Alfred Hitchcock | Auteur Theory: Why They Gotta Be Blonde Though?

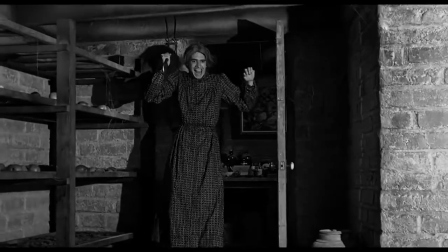499s
Strong mothers who cling to their sons. In Psycho, he literally can't let his mother go because of the grip she held on him.
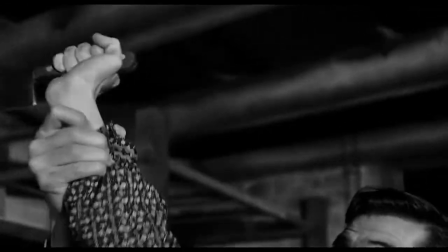504s
He actually becomes her, which is just a saying again of the theme of mother within Hitchcock's films.
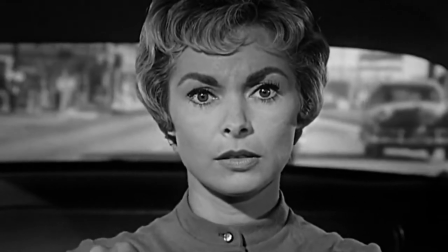513s
Now, the next theme that we'll look at is confession and guilt, namely shared guilt. They're also quite prominent themes in Hitchcock's films.
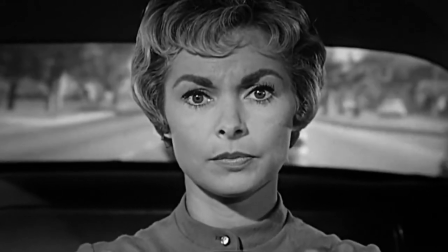519s
The characters feel guilty for their behaviour. They tend to come to that realisation when it's too late to fix it.
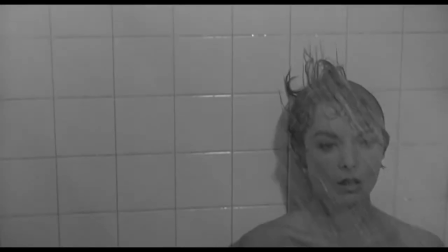525s
For example, in Psycho, Marion feels very guilty for stealing the money, but she's already left town.
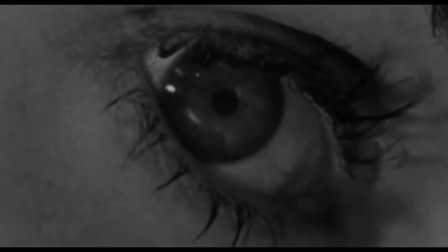529s
We can see that she's potentially going to make a change and go back, but she doesn't get that opportunity because obviously she's killed.
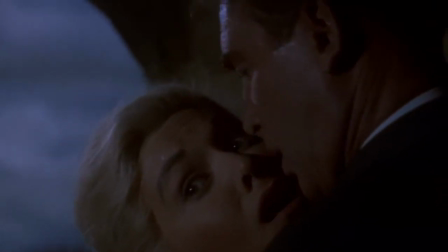535s
In Vertigo, we witness the shared guilt of Scotty and the wife he is sent to follow.
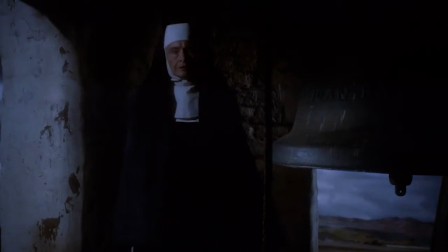540s
He feels guilty that his fear of heights prevented him from saving her,
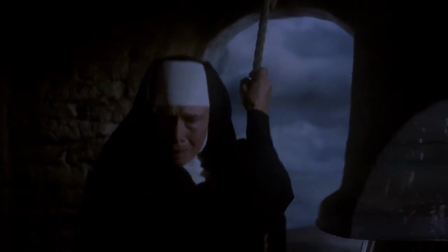543s
and then in turn Madeline feels guilty for having used him in the first place. So as you can see, the themes within his films,
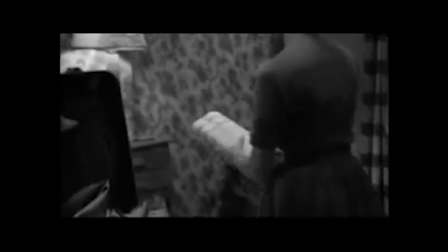549s
characters being wrongfully blamed, mother-son relationships that are difficult, clingy, overbearing, cruel.
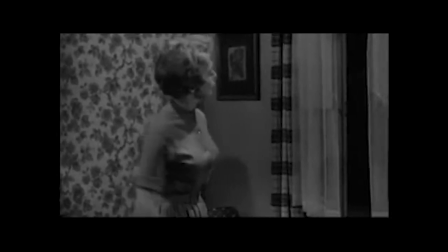556s I won't have you bringing strange young girls in for supper by candlelight,
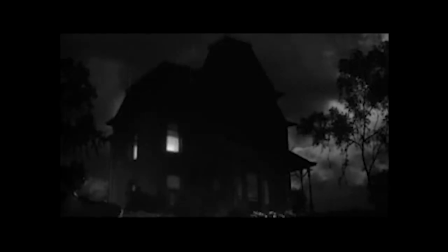561s I suppose, in the cheap erotic fashion of young men with cheap erotic minds. Mother, please.
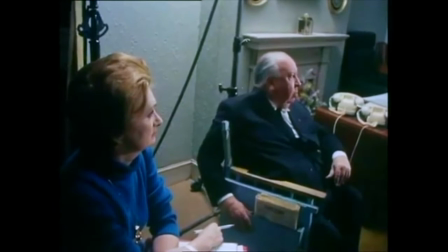567s
Okay, the next section we're going to take a look at is semiotic. Auteurs purposely have hidden messages behind camera work,
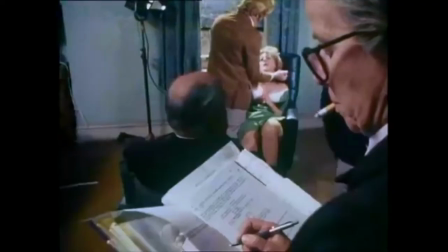575s
how they structure and direct the actors when doing the dialogue, so that there's different pacing, intent, purpose.
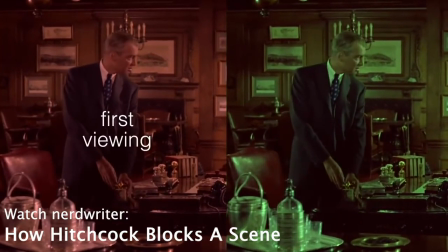582s
For example, if you look at the movie Vertigo, in the scene at the start of the film Scotty is speaking to his former partner.
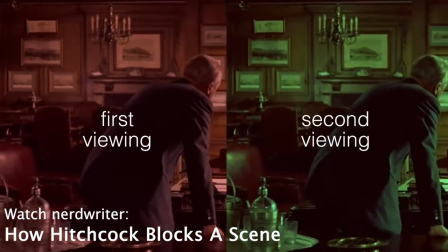591s
His former partner is basically trying to entrap Scotty to become part of the ruse to cover up the death of his wife.
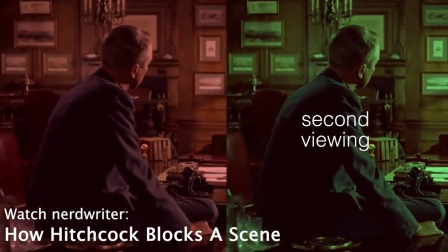599s
Now, Scotty doesn't know this, and he thinks that he's just having a chat with a friend.
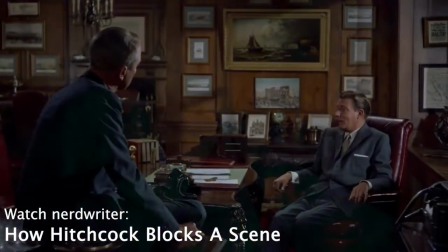603s
A friend needs help, but he's an ex-detective. He's eventually convinced. Now, on first viewing, the audience, we believe this is innocent.
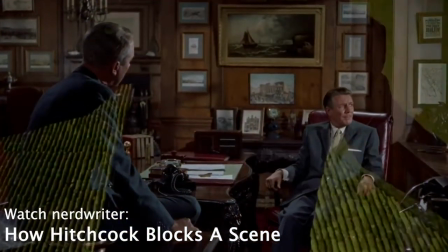610s
We don't think anything of it.
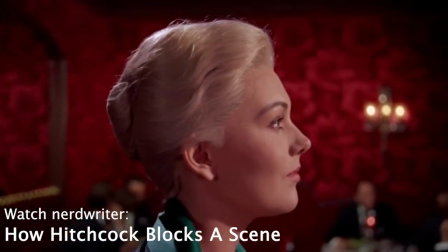612s
However, when you watch it from a second viewing, you will then know that his friend has other purposes, other intentions.
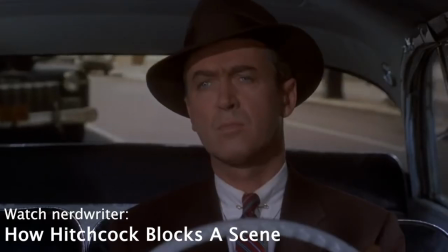621s
He's being more devious.
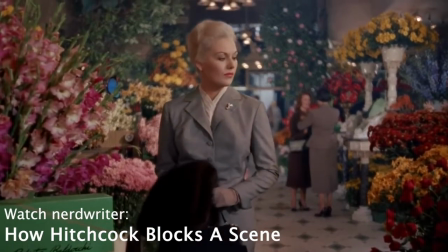622s
As throughout that scene, not only do you see the way Hitchcock has directed the actors to behave, he also changes camera angles throughout.
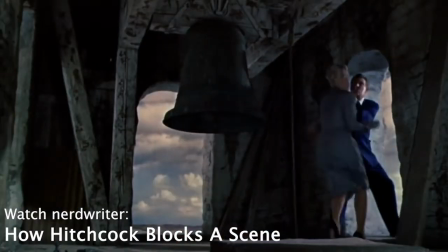630s
They're not just a stylistic choice.
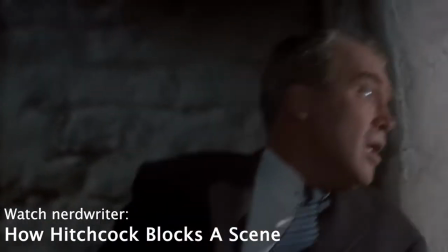632s
They have intent, again, evoke the dialogue and the hidden message of the ending to the story of Vertigo.
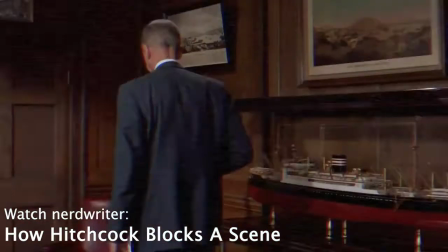640s
There's a lot of hidden messages and clues within that scene which are quite important, which if you take a deeper look at,
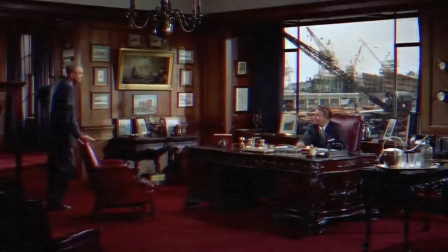646s
you will then notice, especially on a second viewing if you've never watched Vertigo before. Colour is a very important film code used by Hitchcock throughout his movies.
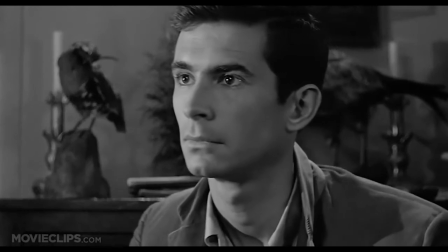653s
It's often used to reveal deeper aspects to a character that might not appear on screen.
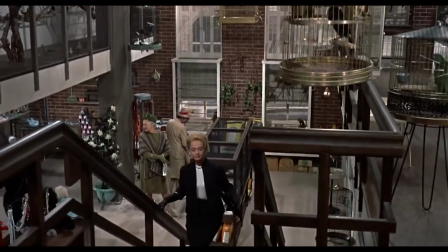660s
Melanie, at the start, she is in black. It's a strong character and there's no fragility in her.
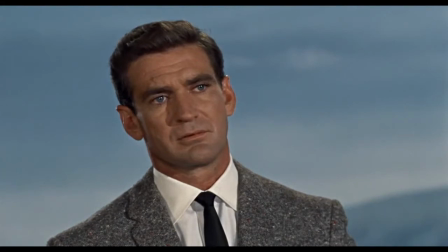666s
Then we see her, she's in different outfits.
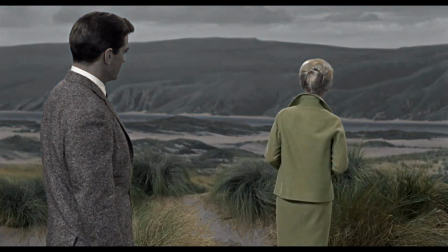668s
She's actually in greens and golds, and that kind of match the scenery of the beach town.
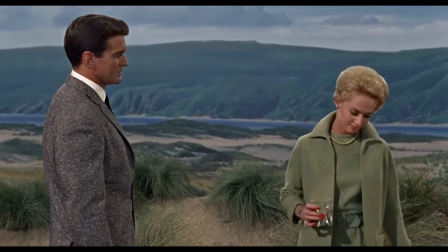675s
She goes in and she picks up a bird. Now, if you actually look closely at the bird, it's also green and gold or yellow in colour,
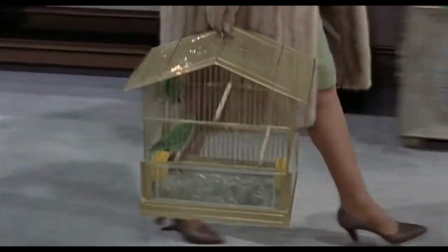682s
which could be symbolism for her representing the bird.
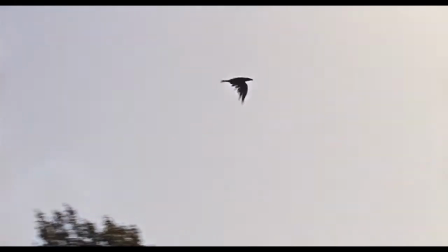687s
She arrives with this bird. All the other birds start to arrive. So is she the cause of this tragedy?
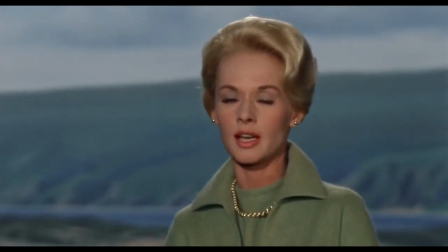693s
And if you look at her outfit in certain scenes, it actually matches entirely the background from the grass and the sands.
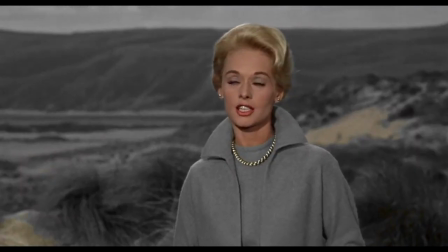700s
That's Hitchcock once again. She's matched to the bird. She's now matched to the town and the local landscape.
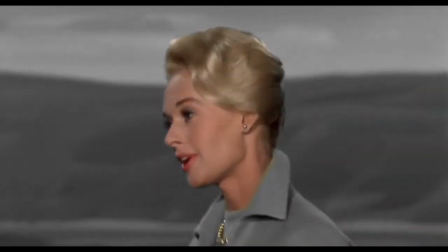706s
He is telling us that she's the reason for these birds attacking.
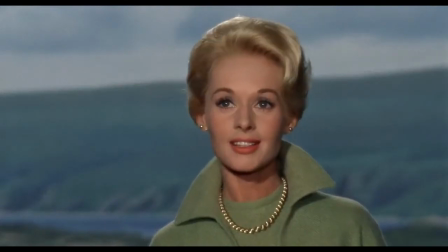711s
She's become more comfortable with her surroundings, i.e. that's why she's matching the landscapes.
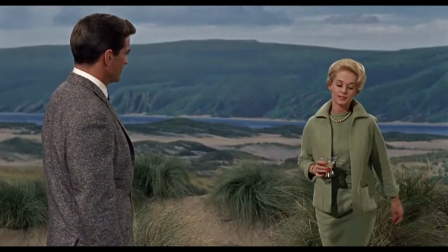717s
However, earlier she matched the bird. She arrived with the birds, and as I've spoke about previously, about her arrival and the arrival of these attacking birds.